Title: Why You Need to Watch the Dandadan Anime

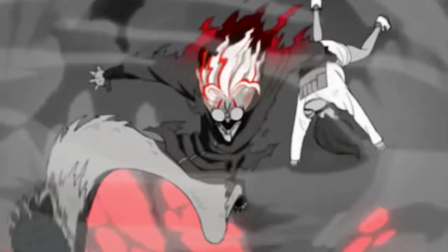(0:00)
Alright, let's talk about what makes the upcoming Dondodon anime so good and why you should watch it.
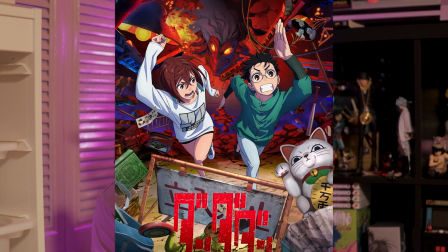(0:05)
So last week, I went and saw the Dondodon First Encounter movie release, which was the first three episodes,
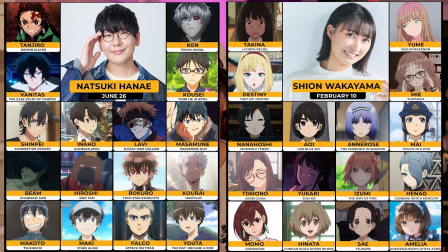(0:10)
as well as an interview with the voice actors of Ocaron and Momo, and also the mangaka and the director of the anime.
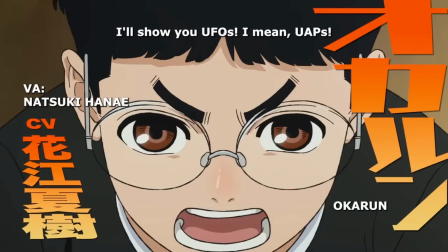(0:18)
I was initially intrigued by the trailer for the anime that I saw a few months ago, so I decided to start reading the manga at the time.
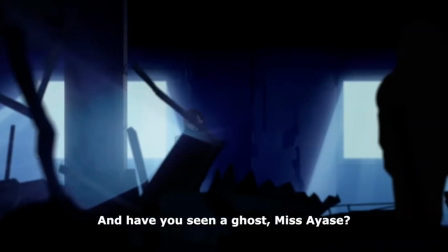(0:24)
And before I knew it I was 100 plus chapters into the manga because this manga is so beautifully written and put together.
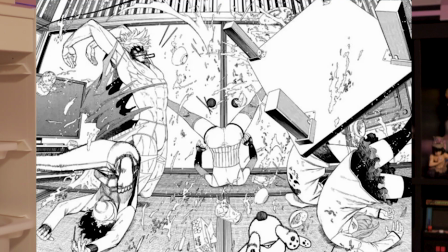(0:31)
Everything from art style, the genre changes, the pacing, the dark tone when it comes to aliens and the ghosts. Everything about this manga makes it so addicting to read. I couldn't put it down.
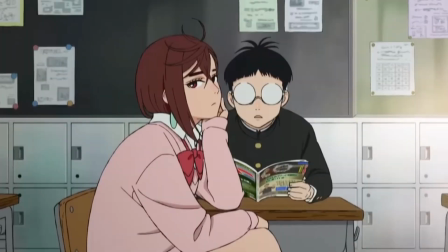(0:42)
So a short while after reading the manga they draw a second trailer and I think I only saw the movie trailer as an ad and then it said select theaters and I was like oh damn.
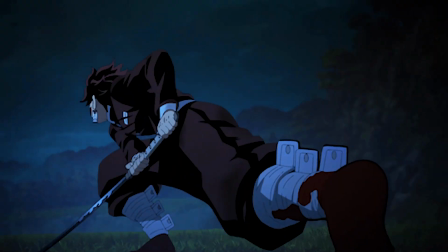(0:51)
I went and saw the Demon Slayer movies. The movie that started the swordsmith village arc only had like one episode of the new
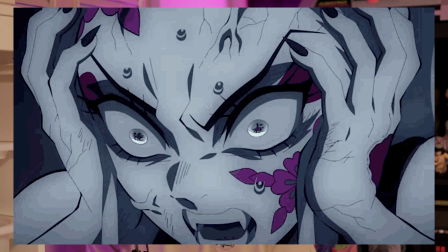(0:58)
season and it was two combined episodes of old footage of the last season we had seen.
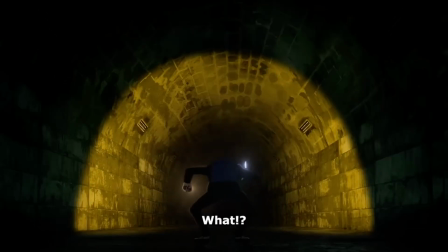(1:03)
So I never actually saw like an anime premiere that showed. Like it's one thing to see the first episode but the first three.
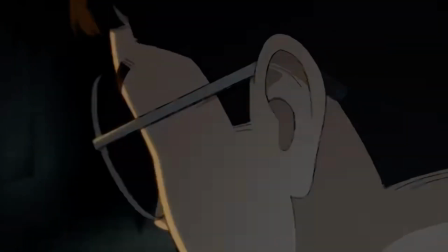(1:09)
So I was excited we got our tickets went and saw the movie right.
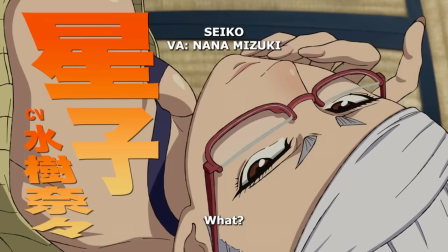(1:12)
The interview in the beginning was actually really interesting to me especially since I had read the manga and it quickly became one of my favorite mangas and stories out right now.
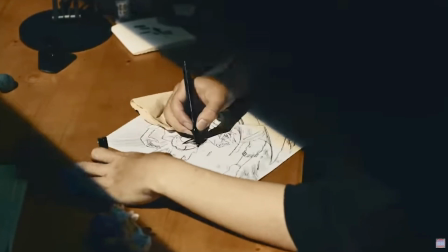(1:20)
Yamashiro explained in the interview that this was definitely like a creative process that took steps and they took their time and he kept in close contact with
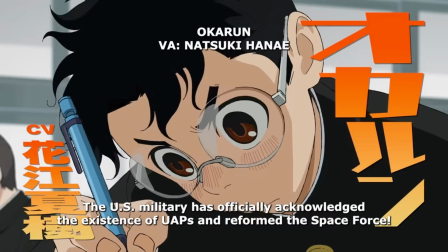(1:29)
Tatsu throughout the process of animating and bringing this to life so he brought a lot of the little minor changes and details and adjustments to Tatsu's
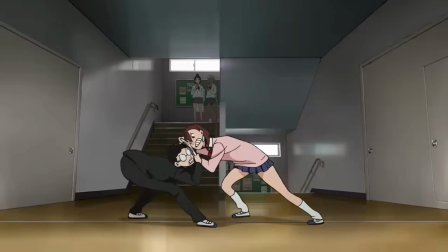(1:37)
attention along the way and sometimes Yamashiro had a slightly better idea for animating certain scenes and it really shows.
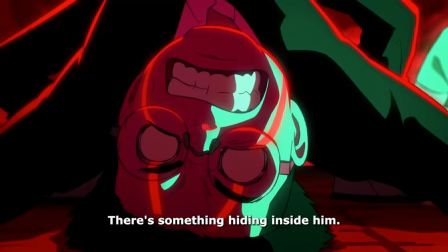(1:45)
Science Saru probably was the best studio to pick this up especially with this director because
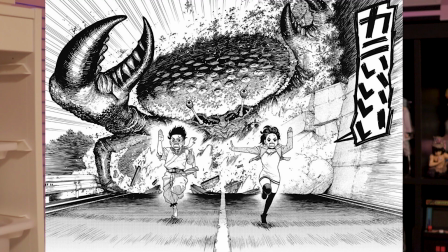(1:50)
Yamashiro's attention to detail when adapting scenes panels even the minorest things are so precise it's even the smaller things that he's added to
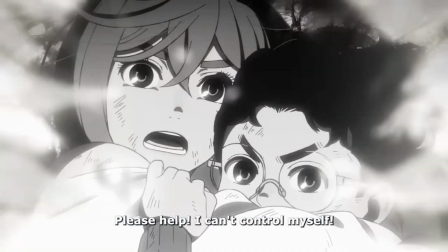(2:00)
it to emphasize certain moods and plot points even more like for example he talks
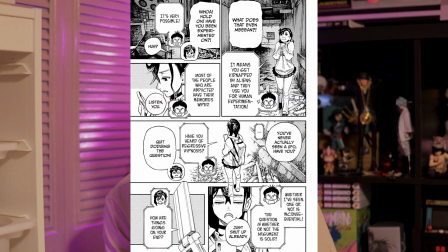(2:05)
about the shot in the beginning where the aliens come to abduct Momo from the hospital right when the aliens first appear in the manga she just
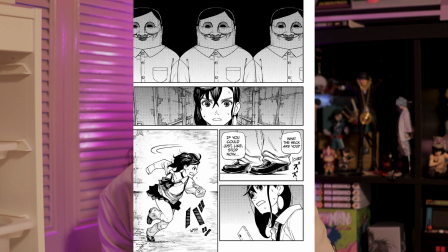(2:12)
turns around and sees them in a dark hallway of the hospital it's just a single shot and then they chase her the way he first shows the alien it's like much more suspenseful like he added the little touch since it's animated the way that he shows just the lights
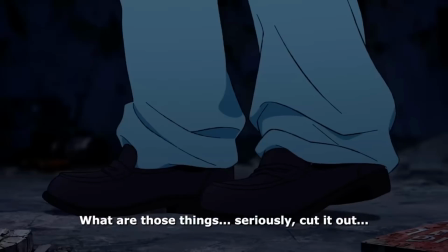(2:26)
as the light shines through the window and pans down and you see them in the hallway like just the little things like that like it adds a dramatic effect and the
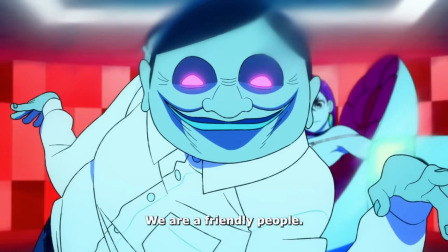(2:33)
tone of the story it was a crazy traumatic experience for her but it just adds to like the intensity and the build-up in the beginning
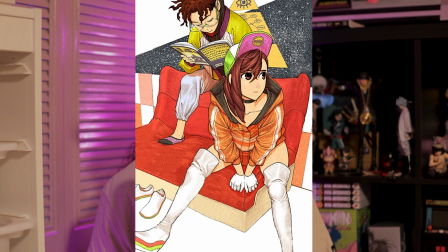(2:40)
of the story to keep you hooked from what i've seen so far only three episodes you know but just in those three episodes i would say it's
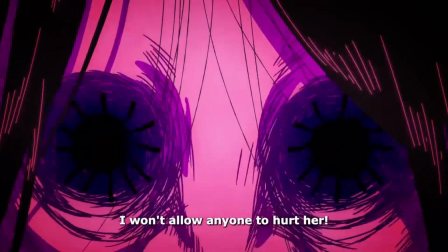(2:47)
like a perfect adaption it's a damn near perfect anime adaption because they mimic the art style perfectly the way that they switch between when they're being serious
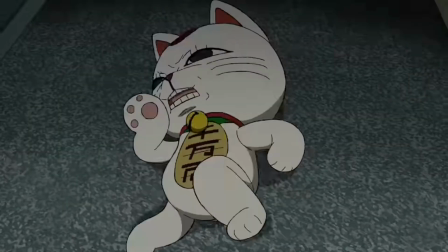(2:56)
in this intense situation or when they're doing rom-com things and being a little bit funny the switches in the art style like that they got
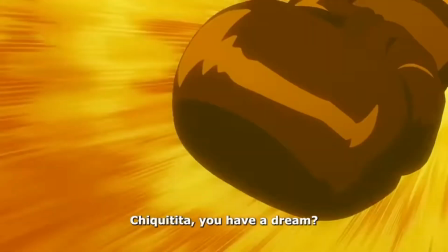(3:04)
locked down then their choice of colors and colors added in just make it visually just pop and stand out like that much more he just goes above
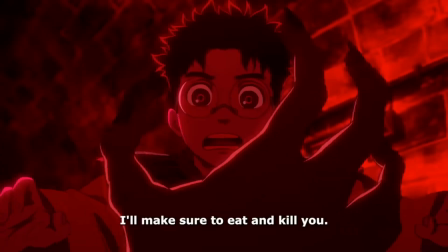(3:13)
and beyond like when the ghosts and the aliens show up they both have a different color tone to them when they appear then the background changes like the sky gets dark it's a small attention detail and the quick perspective changes that he uses that just make the adaption feel that much better
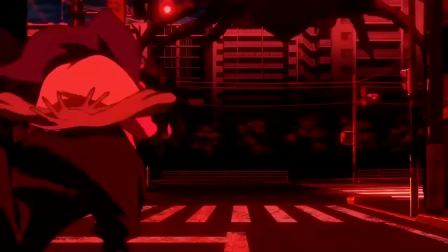(3:29)
let's talk about the animation for a second there's definitely cgi use for certain scenes especially the aliens and he explains in an interview that he wanted the aliens to feel more golden and organic and you feel that from like the way he uses cgi because it's technically a ghost it's not an
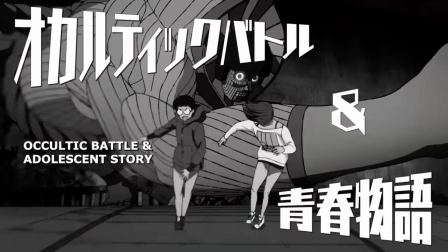(3:45)
alien that you see in the anime in the second episode he nailed it how it looks in the manga he nailed it like spot on the voice actors